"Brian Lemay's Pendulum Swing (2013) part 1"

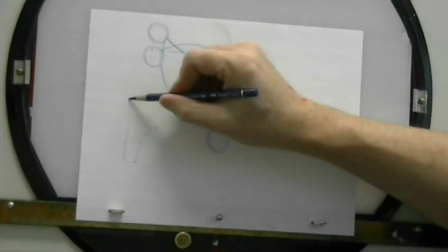[4:07]
Same thing was true with the perpetual ball bounce. We had our low point and our high point.
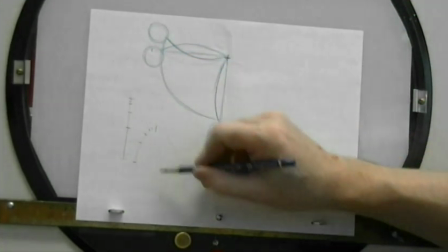[4:12]
We did the halfway, the quarter, the eighth, and the 16th, slowing into the high. So we're going to do the same thing here.
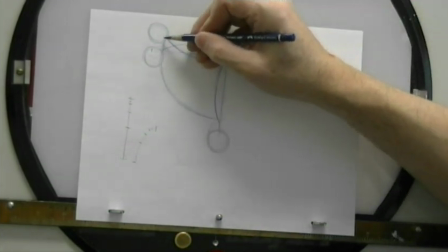[4:17]
Moving fast here, and then it's going to ease up into its high position here, come to a stop, and then reverse and speed up, coming back down again.
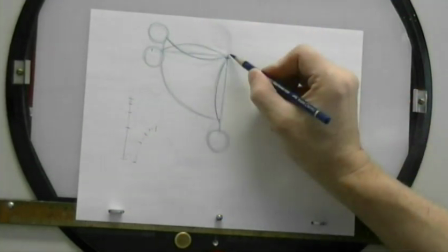[4:24]
So from this key point here, along our path of action, we're going to find the halfway point right there.
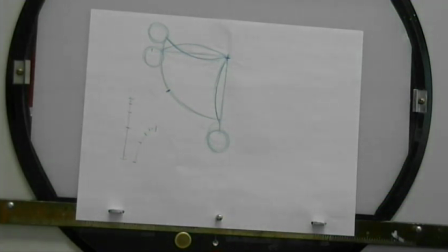[4:33]
That'll be our first primary in-between, or our major breakdown.
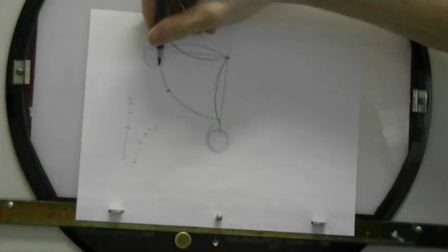[4:39]
Then what we're going to do is we're going to continue to subdivide this, but we're going to divide it into quarters on both sides here and here,
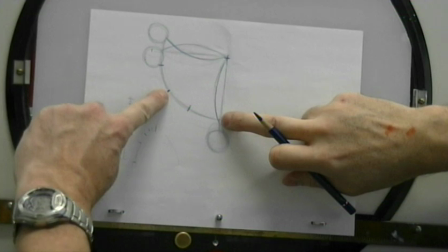[4:46]
because the distance between this point here and this point here, that's a pretty big distance to travel.
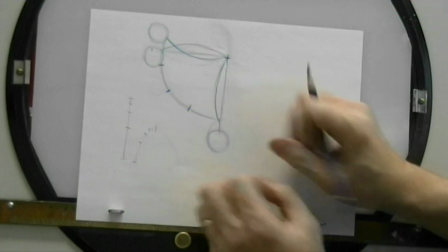[4:50]
And so with just a simple line like this in this little circle, if we kept it at that distance,
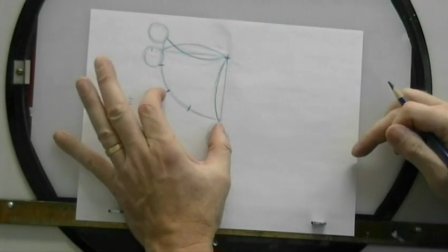[4:56]
that part there would move incredibly fast. well, it would move that distance in a 12th of a second,
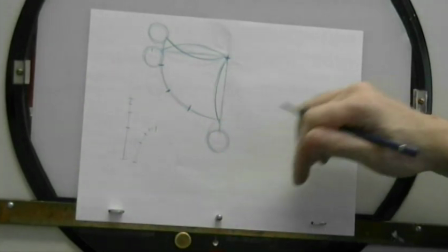[5:00]
which we don't necessarily want it to move quite that fast, so we're going to slow it down. But we'll talk about the overall timing in just a second.
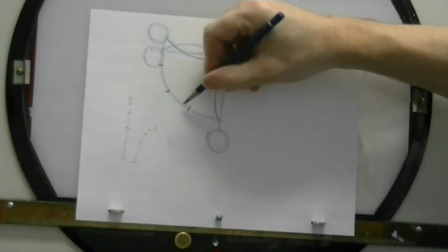[5:06]
So we've got a key position here. We've got an in-between. Major breakdown is right here at the halfway point.
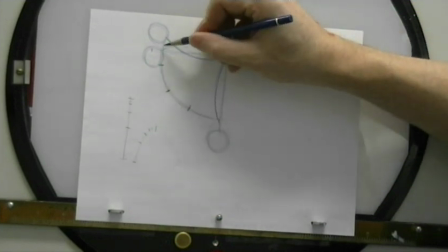[5:12]
Then another quarter here. So right now, as it stands, our timing is all evenly spaced.
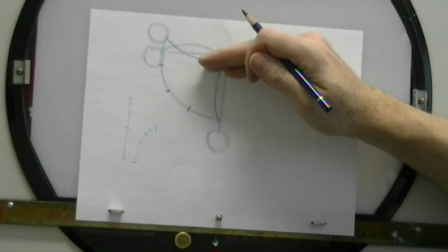[5:17]
So if we kept it to this, this would look very mechanical. But what we want to do is we want to have it easing into the high point.
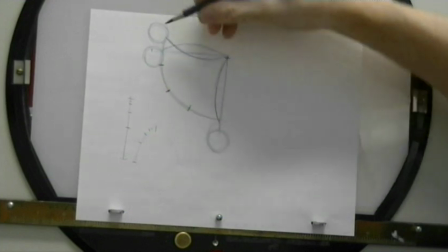[5:24]
So we're going to select the halfway point between here and here. And just coincidentally, on purpose,
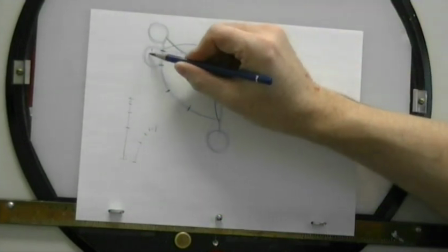[5:30]
the 1/8 point between these two points here is exactly where my pendulum is sitting in this arc position right here.
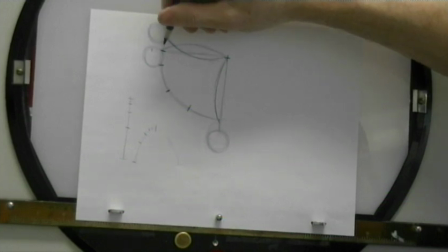[5:39]
Then what we're going to do is we're going to put another in-between between these two points here and another in-between in there.
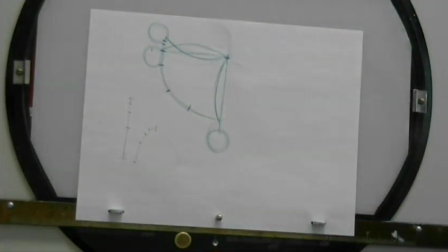[5:47]
So we're doing a nice slow in up to that high point. So now let's count off the number of frames that we've got, number of drawings first.
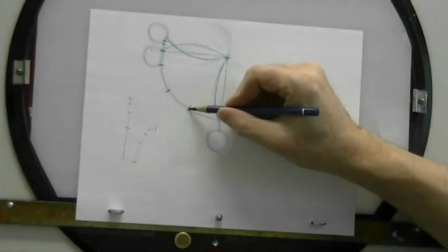[5:54]
We have one drawing here, then two. I'm just going to write the numbers down here. So this is
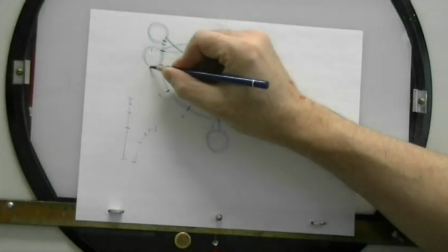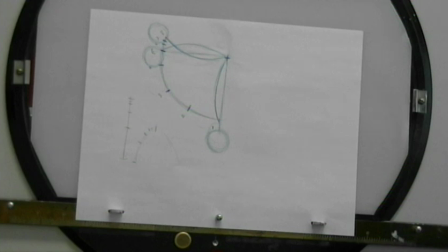[6:05]
1, 2, 3, 4, 5, 6, 7, and 8 is our high point. So if we now shoot this on twos, we end up with
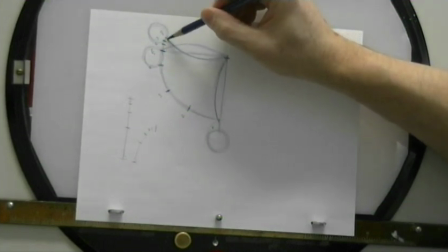[6:15]
2, 4, 6, 8, 10, 12, 14, 16 frames. So there are 24 frames in a second. 16 frames is 2/3 of a second. Right?
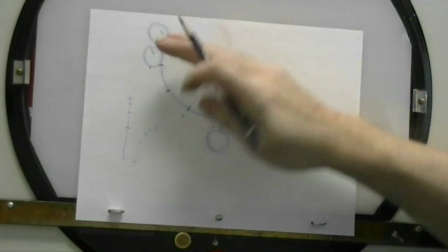[6:26]
So that means that if we do this on the opposite side as well,
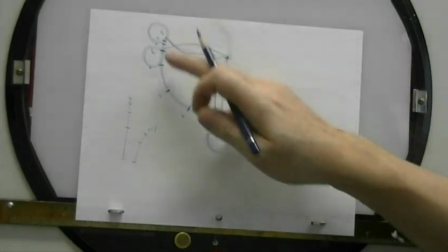[6:30]
when it's going up on this side, the total number of frames on both sides is now 32,
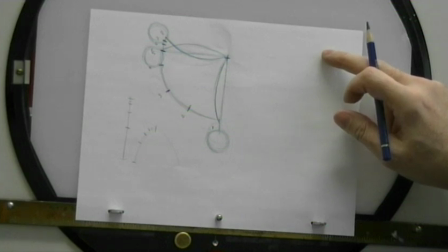[6:36]
which is a second and a quarter. Okay, so 1 second and 1/4 for it to reach either side.
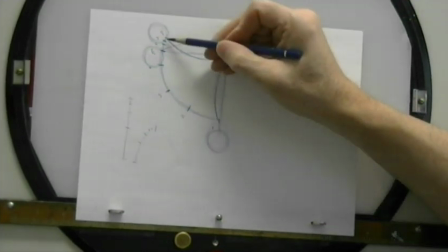[6:43]
Then we've got to do the reversal and have it come back down. So essentially we're going to use the exact same timing on the way back down again.
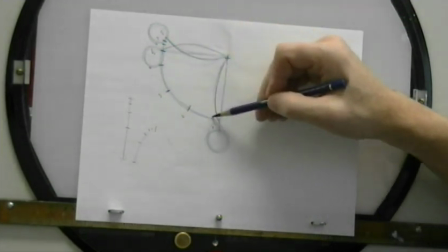[6:50]
So that means that if we multiply that all together, we've basically got four of these, one up, one down on this side, one up, one down on this side over here.
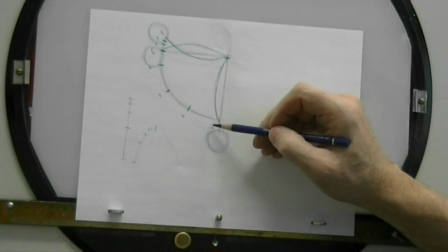[7:00]
That works out to 2.5 seconds for a complete swing from one side to the other side and back again.
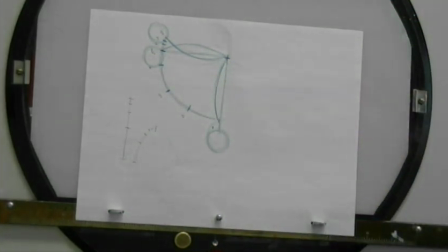[7:07]
Okay, 2.5 seconds overall, right? Which is a comfortable amount of time. So let's say you wanted this to move slower. Okay?
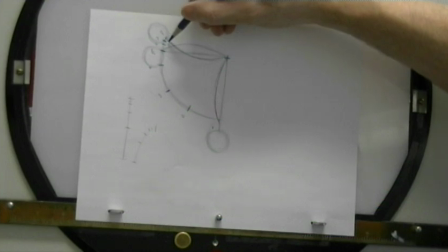[7:16]
What you would then do is you would drop in some more in-betweens, probably another in-between up here, possibly an in-between here, here, and here as well.
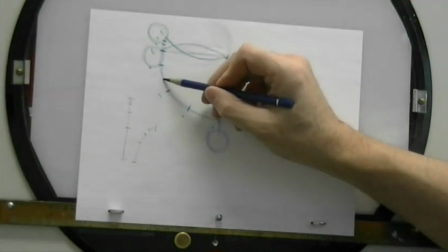[7:23]
But the problem with doing it here, here, and here evenly means that you're actually adding in 2, 4, 6 frames,
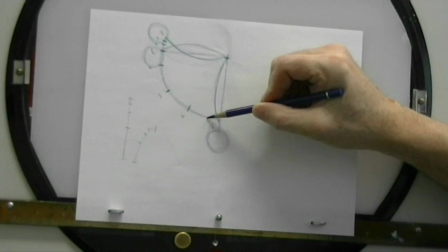[7:32]
which is 1/4 of a second, okay?
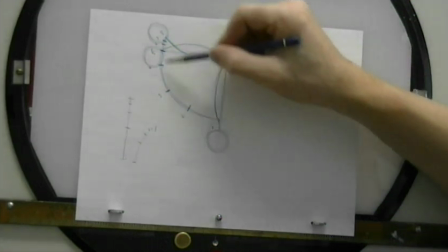[7:36]
Which is a substantial amount if you put it on each side, both up and down, that's 1/2 a second, up and down, that's a full second that you're adding into it.
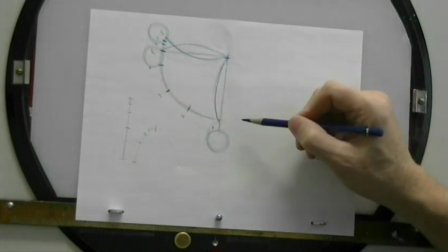[7:45]
So what was 2.5 seconds is now 3.5 seconds, 1 complete second slower, which is a lot, okay?
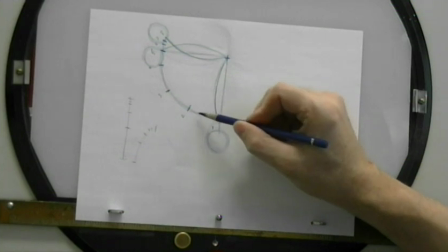[7:53]
So you wanna be careful when you start adding in frames, you don't add in too many frames.
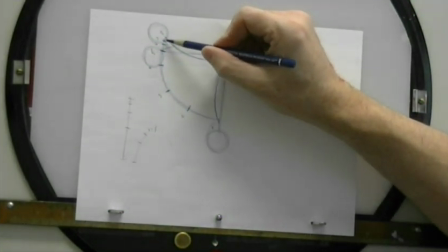[7:57]
By putting one up here, it increases the amount of time by 2, 4, 6, 8.
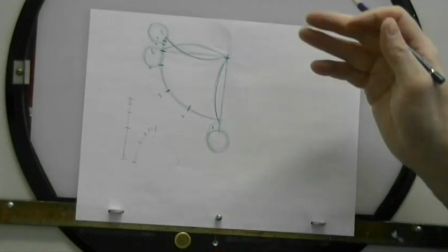[8:03]
That's 1/3 of a second. Okay. Now, doesn't necessarily mean that, I mean, you've got lots of options here.
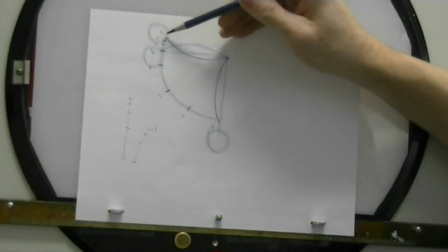[8:10]
When you bring it up on this side here, you could have it ease in here, but then speed up faster on the way down.